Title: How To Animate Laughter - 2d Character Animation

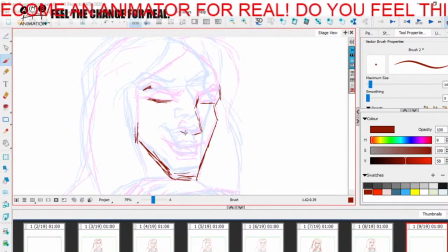[8:12]
I'm gonna have to kind of like just put a little kind of placeholders of the facial features. I'm gonna actually raise his eyebrows, so that's gonna be kind of fun.
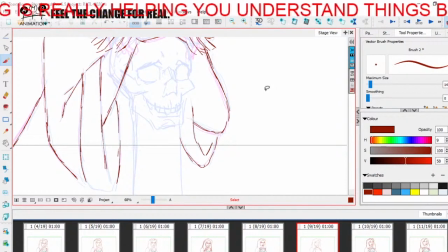[8:25]
Why raising the eyebrow when heading down? Because he's laughing.
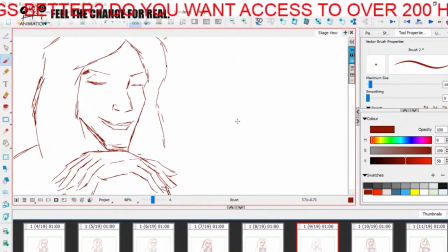[8:32]
It's like, if you want to think about everything being a staggered effect, okay?
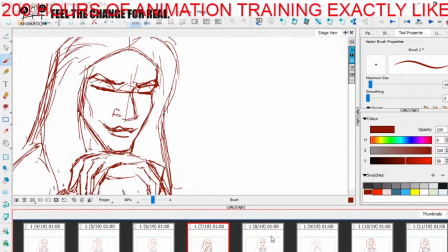[8:39]
He's already put his eyebrows down here,
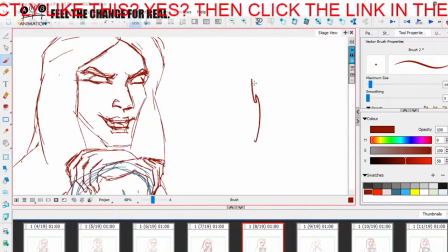[8:42]
and his eyebrows are pressed down to their max while his head is going up now, so the force is against each other.
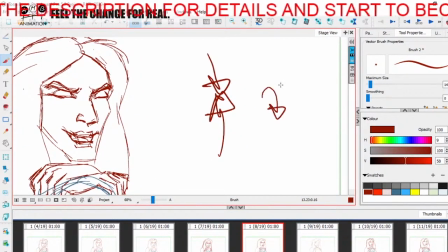[8:49]
But then while the head stops, the eyebrows continuing. That's why.
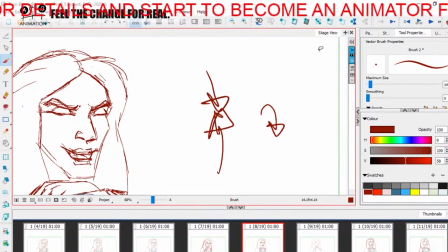[8:54]
Okay.
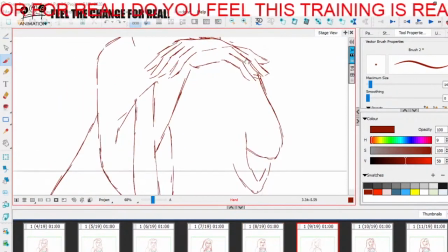[8:57]
Again, as I said, this is the mentality of hardcore hand-drawn animators.
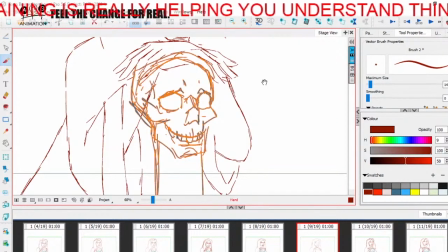[9:04]
So, or what I prefer to call real animators.
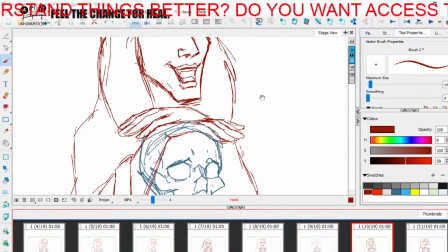[9:06]
So, it's my pleasure to disclose this information with you.
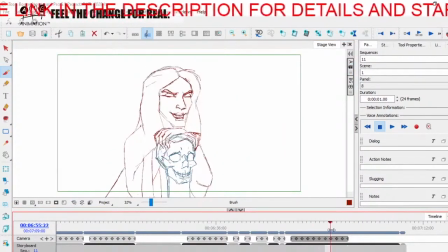[9:14]
So here we have this. Okay, like ha ha ha. So you see how we got a nice little laugh going on in there like that. Ha ha ha. I'm gonna try and like have him.
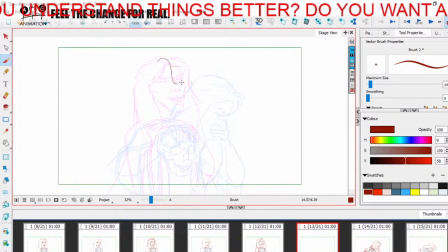[9:26]
I'm gonna make him arc like this. This is what I'm thinking. So this final, I'm not gonna just have him sway around with a simple arc like this. So I'm gonna actually bring the head down in here and have him kind of
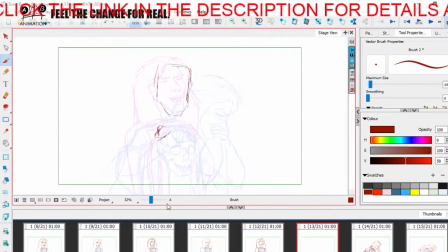[9:44]
go to push off with this hand on the skull. Right, okay, right, so there we are.
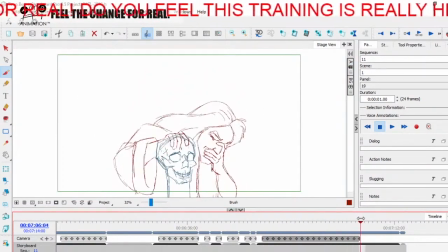[9:51]
So let's just have a relook at that. Ha ha ha ha ha ha. So we have something like this. happening here. So now we are going to go from here to here, okay, which is going to be one big movement up and out. Is Real Animator Training Library the real deal? Is that Real Animator Training real? Absolutely. The Real Animator Training provided by AMB Animation. It is absolutely the best ever. Is Real Animators Training for real? Yes. Yes, it is. Yeah, I definitely think Real Animator Training is for real. AMB Animation can be a life changer. Certainly was for me. I'm just so happy with the way that I've progressed since I've started in the AMB Animation library. I bought this in support because it has changed my life. I never thought that would make that difference in my life. That library is just so valuable, so many things you can learn, and It's just truly amazing. I may have said that already. But yeah, it's been one of the best things that's happened in my life. Is Real Animation Training Library real? It doesn't get realer. So, are you gonna join the library? Thanks.